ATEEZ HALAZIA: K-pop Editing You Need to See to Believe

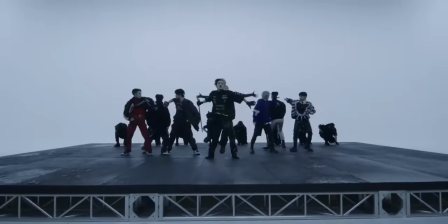0s
ATEEZ has some of the most high concept storytelling in all of K-pop from a superhero high school rivalry
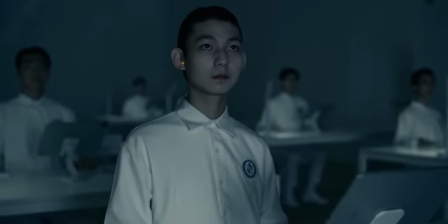5s
to a dystopian epic where emotions are outlawed and music is the only way to fight back.
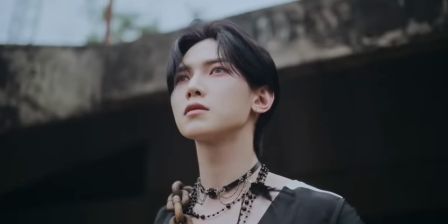11s
They are pushing the boundaries with how much story they can fit into a three to five minute music video.
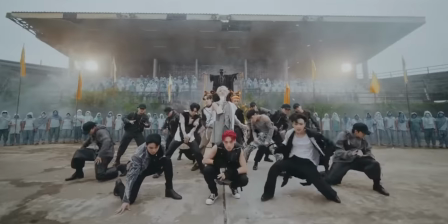16s
But are they betting off more than they can chew? Let's break down the editing and storytelling of ATEEZ Halazia from a pro music video editor perspective.
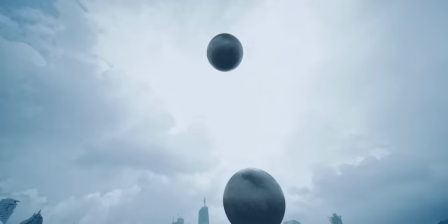26s
It looks like this is actually taking place in the exact same universe as Gorilla.
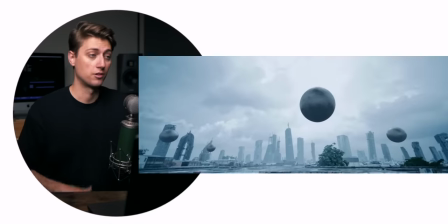32s
If you missed my reaction to Gorilla, definitely go check it out.
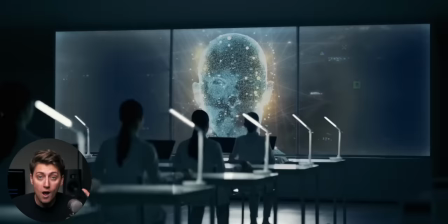35s
But the basic story is it's in a dystopian world where people are brainwashed by sound so that they don't have emotions anymore.
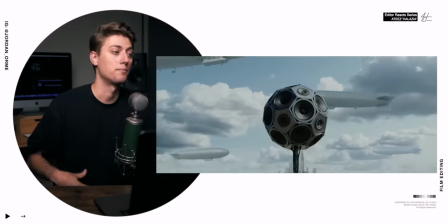42s
And Ateez was this rebel splinter group that were fighting back with their music to try to get rid of the evil regime.
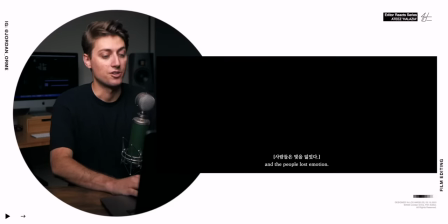48s
But it seems like they didn't work. Everybody lost emotion and now gravity has been turned off. It's not good.
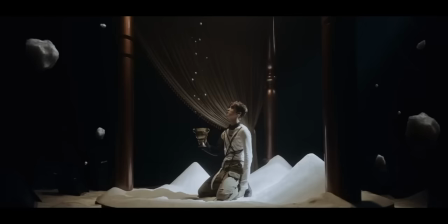53s
By the way, this is not the music video. This is the prologue.
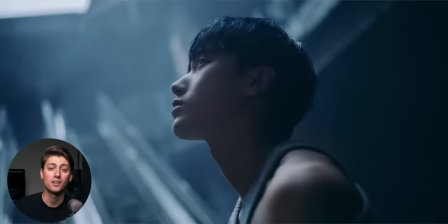56s
And we're going to also break down the prologue and the epilogue in addition to halazia the music video so we can get the full context of the world building and storytelling that's really going into this incredible music video let me tell you atiz has some of the best freaking storytelling out there their
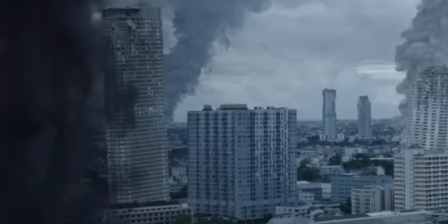70s
biggest weakness though is vfx i'm gonna be honest like the way that the smoke looks it just it's like too sharp it
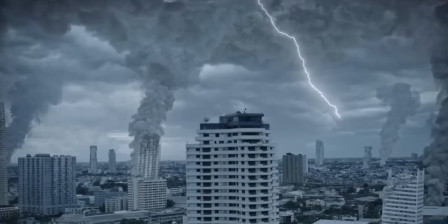77s
doesn't blend in with the actual real clouds very well i think it could be better and that's just me being picky but i'm in it for the story, bro.
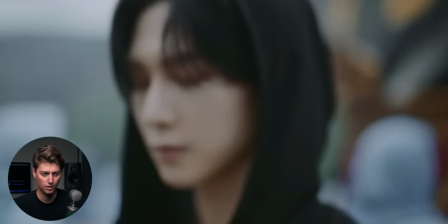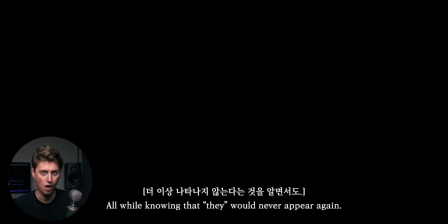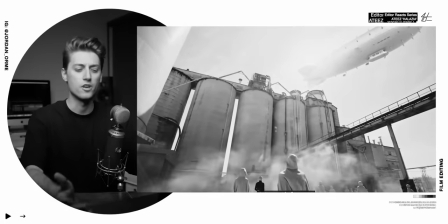102s
Remember back to my gorilla reaction?
I think in general, the sound is a little bit too minimalistic. The visuals were amazing, but the sound was lacking.
Not the case here. I really was like, hey guys, I think we could really step this up if we made it more like an American trailer. Trailers just suck you in with the way that they just make everything seem epic and the sound. And it's just like, it's amazing.
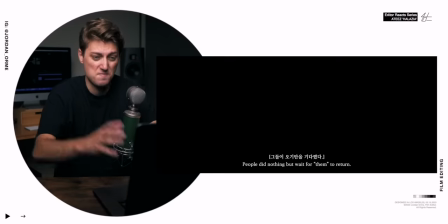122s
And I think they really took that advice to heart because just look at this we got like a trailer riser right here the sound is just so so much more visceral and then right after this little stop down here and a stop down is where everything gets cut out to focus on a
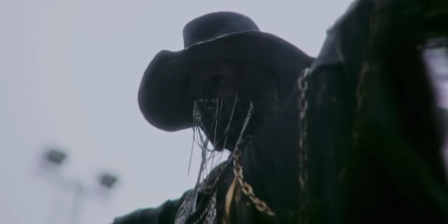141s
line of dialogue or something and so this is a very very important shot because right after a stop down the shot that's after
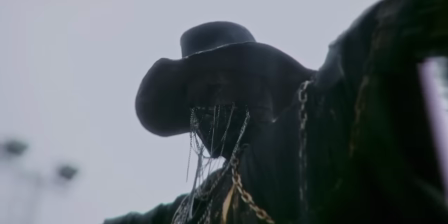148s
it is something that you really need to focus on so the reason that we show this scarecrow is it's representing the old rebel group that A.T.s used to be. It was called Hala-A.T.s. But putting the Scarecrow up is a demonstration that Strickland is not messing around, okay?
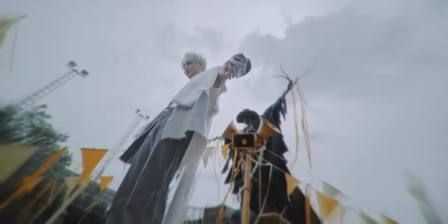161s
If you mess with Strickland, this is what's going to happen to you. But A.T.s as the new group, they come in and they're like, look, we don't freaking care.
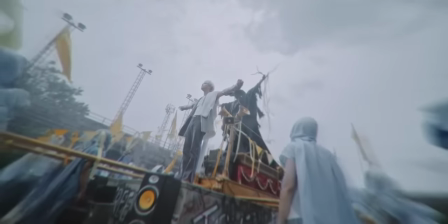169s
It doesn't matter. We're not afraid of this evil regime. We'll stand in front of it, and this is where the rebellion is going to start.
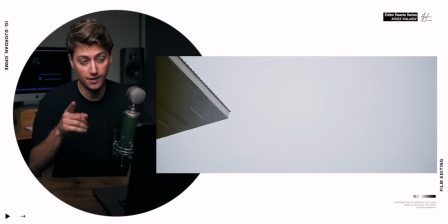177s
Ooh, there's a bird and that's going to come back later. It's in a very, very important detail.
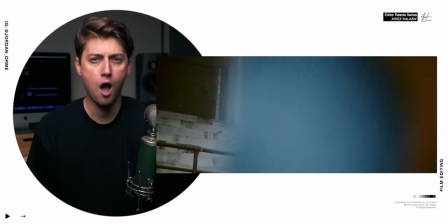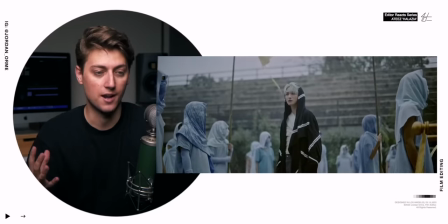189s
Dude, they did so much better on the sound this time. This soundtrack is just gorgeous. And so without further ado, let's get to the music video.
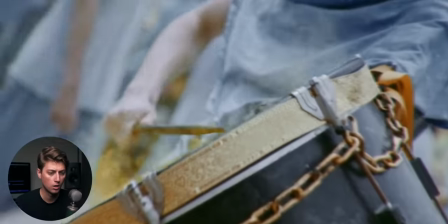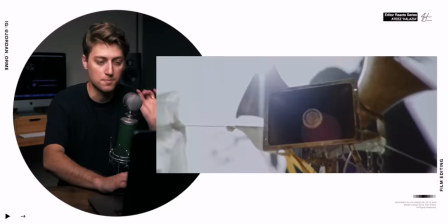208s
So this is a very important opening shot. They chose to open on speakers because of the history of this entire world.
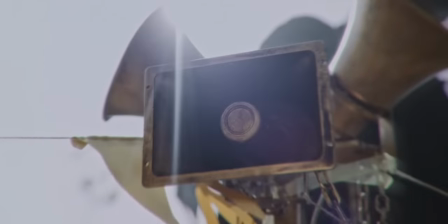215s
And so you can see here that they didn't win. People really don't have emotions right now.
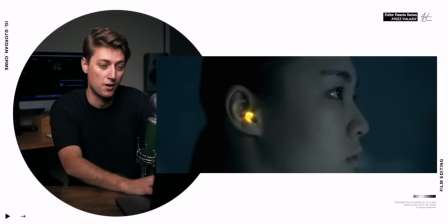220s
Everybody's brainwashed.
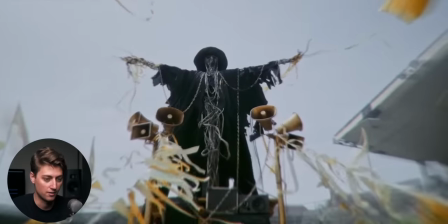221s
That's why we see these speakers all over the place throughout the city and throughout the town is because that is the battle that they fought and lost. So let's see how they're gonna beat them this time.
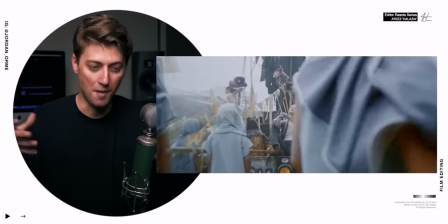235s
I like the rocks as a little detail to remind us. There's no gravity, by the way.
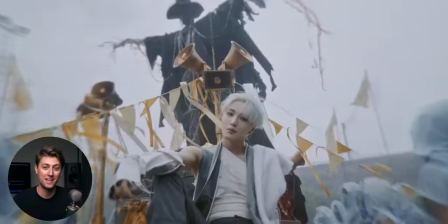240s
It's been turned off.